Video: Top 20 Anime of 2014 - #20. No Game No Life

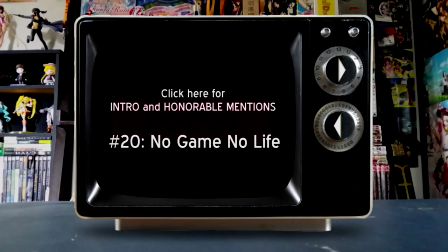Number 20. No game, no life. The last five years have been a strange time for Studio Madhouse.
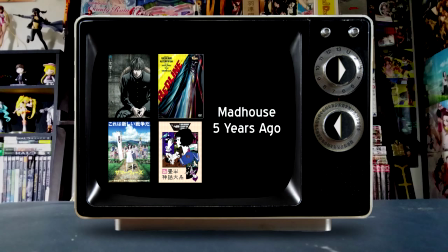Once responsible for countless original anime projects and known for high-quality production even in their adaptation work,
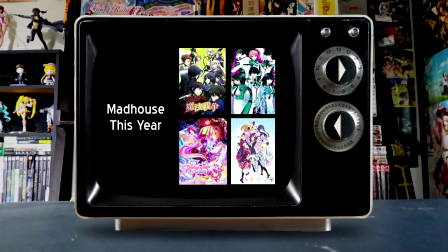the studio has increasingly abandoned original animation as well as become more inconsistent in its choices of adaptations over the last few years,
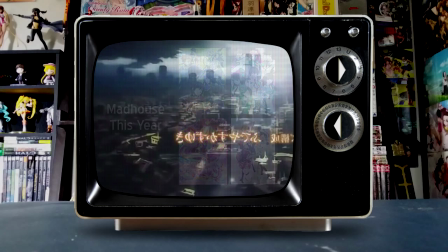both as a result of monetary issues and corporate restructuring at the turn of the decade. This year has been a totally mixed bag of Madhouse productions,
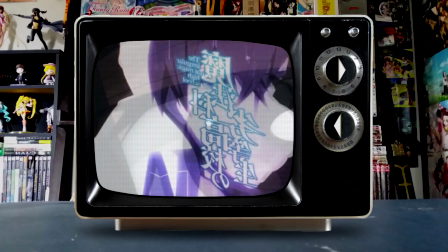with Mahou Senso being regarded as one of the worst shows of the winter season, the largely negative response to Mahouka Koukou no Retou Se,
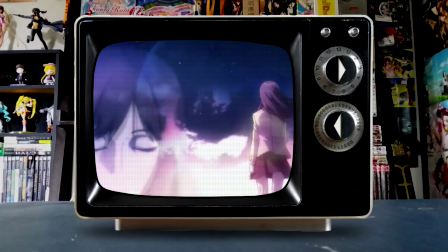and warmer reactions to No Game No Life, Hanayamata, and Parasite. All of these are adaptations, three from light novels and two from manga, respectively,
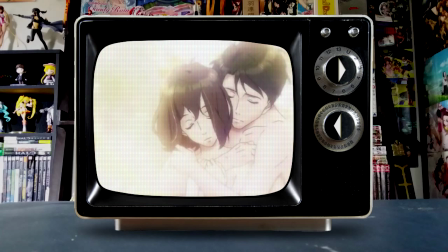but to the latter three, Madhouse definitely brought elements of their distinct and high-quality aesthetic into the work.
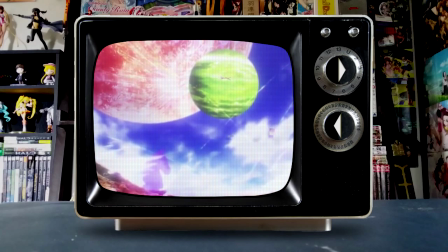No Game No Life in particular was among the most aesthetically unique series of the year,
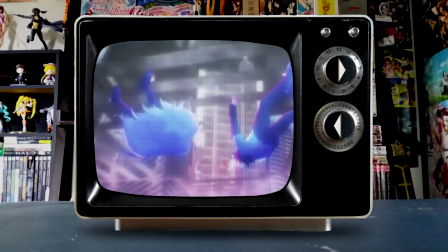heavily utilizing color and light filters to create a vibrantly detailed world divorced from the usual cliches of what fantasy and video game worlds look like in animation.
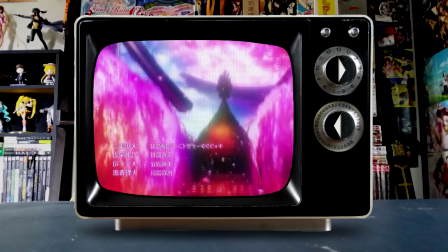One of the best ways to sell this type of setting is to create a world that looks cool enough for viewers to wish they could play in it, and I've read countless testimonials to the effect of,
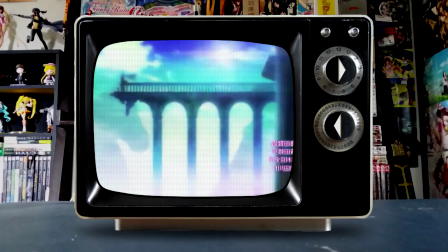as well as experienced myself, the desire to explore this world in more intimate detail.
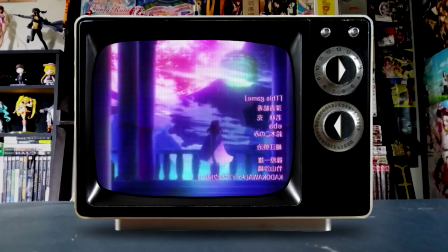Attractive character designs are another huge bonus, though I found the design sense a tad inconsistent.
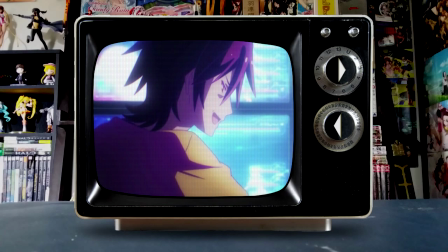Sora looks different enough from most anime leads to stand out,
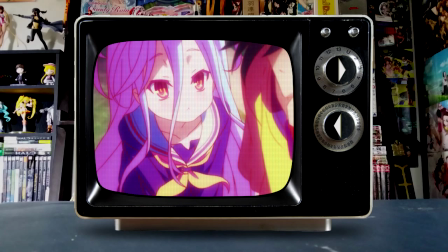and his younger sister Shiro is easily one of the most memorable character designs of the year, with her long white hair that tapers into a multicolored gradient,
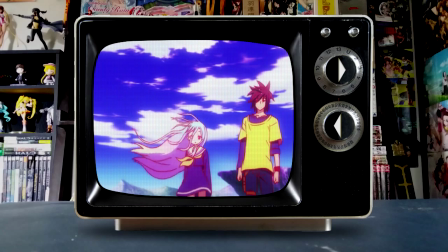gorgeously detailed deadpan eyes, and skimpy uniform which will skew either cute or sexy depending on the viewer's taste.
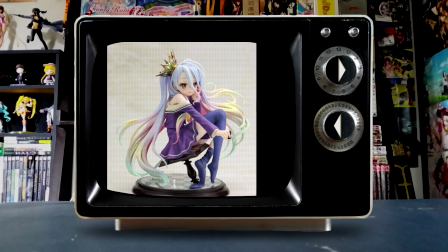There is a good reason that one of the most sought-after PVC releases of the year was this fantastically colorful Shiro figure.
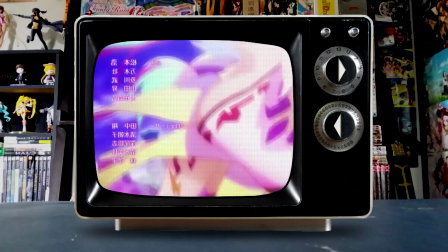The supporting cast is kind of hit and miss though.
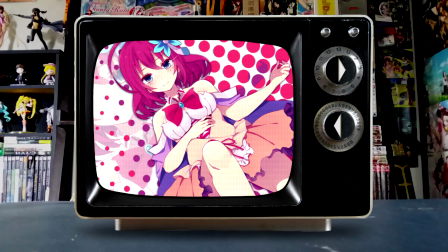Jibril's design feels a bit overkill with all the shit tacked onto her while Stephanie Dola looks kind of boring and generic, though I guess in her case that's the point.
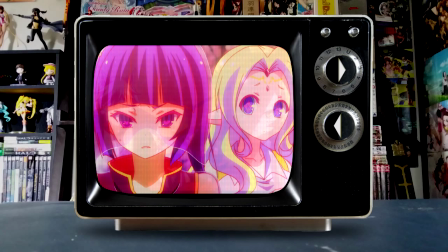Kurami Zelle and Phil Nivalen have really nice designs, but the beast people are kind of all over the place.
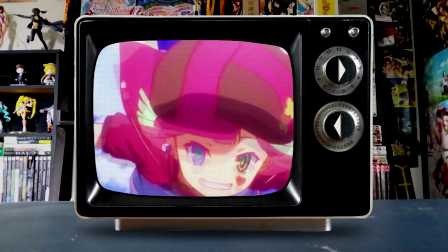Altogether, I think the design sense was one of this show's strongest elements, and the decision to use red outlines on all of the characters made them feel at home in such a visually resplendent world,
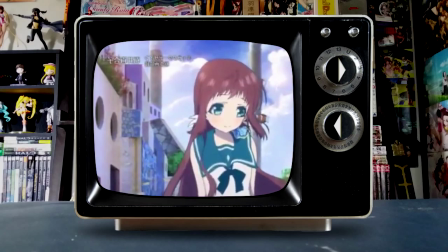which I suspect would have been impossible with regularly colored lines. Shouts out to another a 2014 show which won't be on this list, Nagi no Asukara,
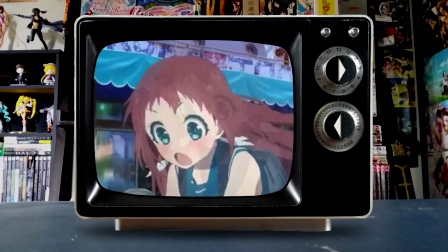which did something similar by using blue outlines on all of the characters who lived in the ocean, which looked great in that show as well.
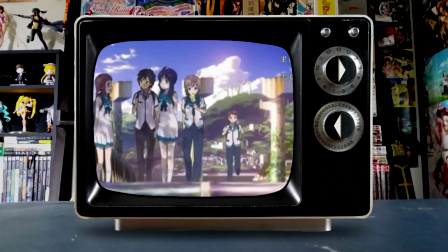Here's hoping that we see more anime experimenting with colored outlines as we move into 2015.
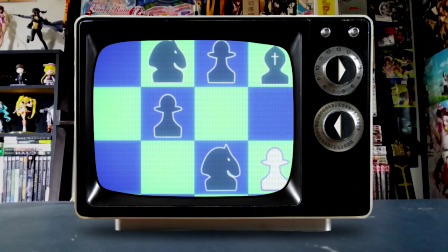Story-wise, No Game No Life was a show that always skirted between being really entertaining and really stupid,
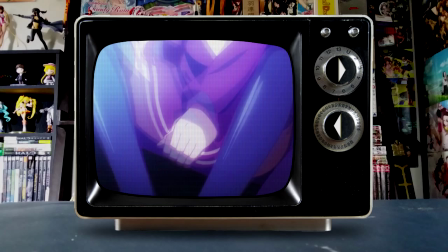and there were times that I wasn't sure if I wanted to keep watching it, though in the end I enjoyed it enough that if they ever make a second season,
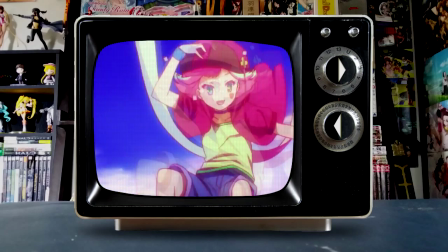I'll definitely be on board. A lot of my reservations which persisted through the early part of the series were sort of abated as I settled
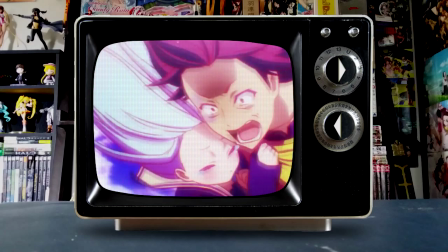into the show's groove and was able to appreciate what it has to offer without thinking too much about the things I didn't like.
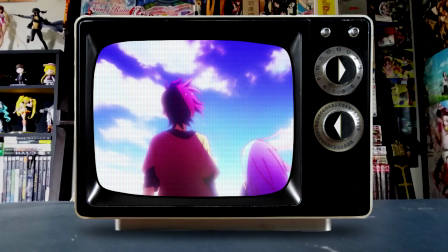This was helped by the structure tightening up in the show's latter half and focusing more on the things that made it good.
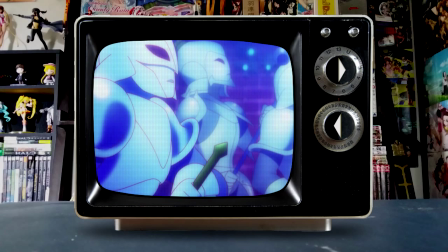No Game No Life's biggest strength lies in the game segments, which create unique and interesting twists on games that we know,
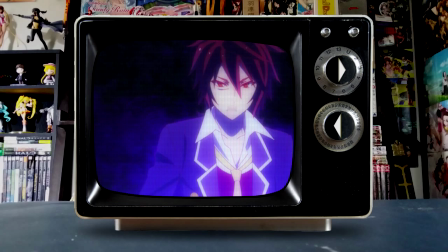which always turn into bombastic set pieces by the end. It narrowly skirts this line where even though it sometimes feels like the writer is pulling things out of his ass,
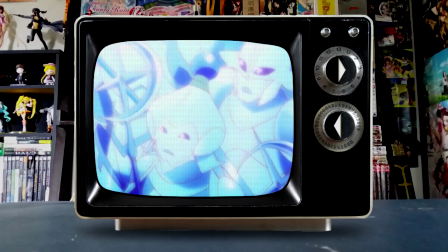the things he pulls out are just wild and crazy enough to work, and the viewer finds themselves on board for whatever madness unfolds instead of being exhausted.
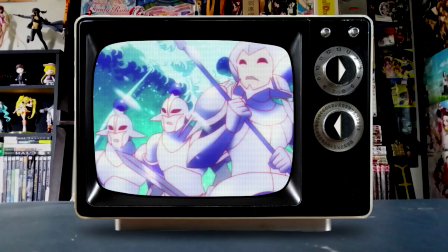It pulls this off by utilizing a very tongue-in-cheek atmosphere and heavy use of comedy which convinces us not to take anything too seriously.
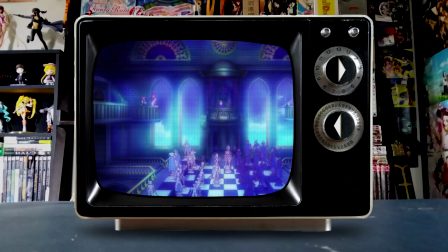Some of the best moments in the series come when a long series of goofy turns builds into something legitimately clever,
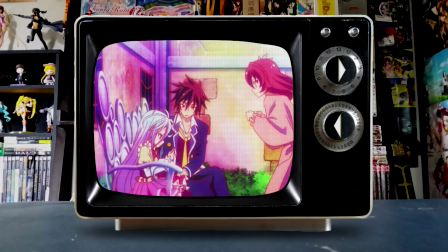lending an extra level of radicalness to the conclusion of each game. Where the series starts to falter a bit is in its structure and characterization.
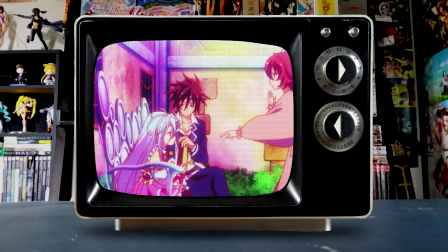It's not so much that the characters are poorly written or uninteresting, but as a viewer I often had a difficult time deciding whether or not they were people I wanted to root for.
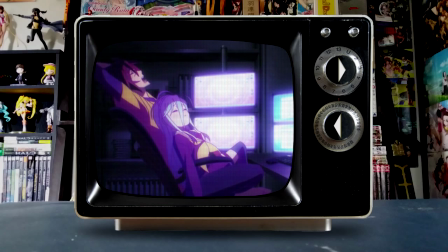From the very beginning Sora and Shiro are portrayed as somewhat amoral and kind of terrible people.
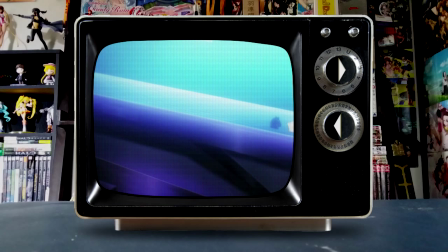Sora especially, for the fact that he allows his younger sister to live the kind of lifestyle that she does while ostensibly lusting after her in not-so-secret all the while.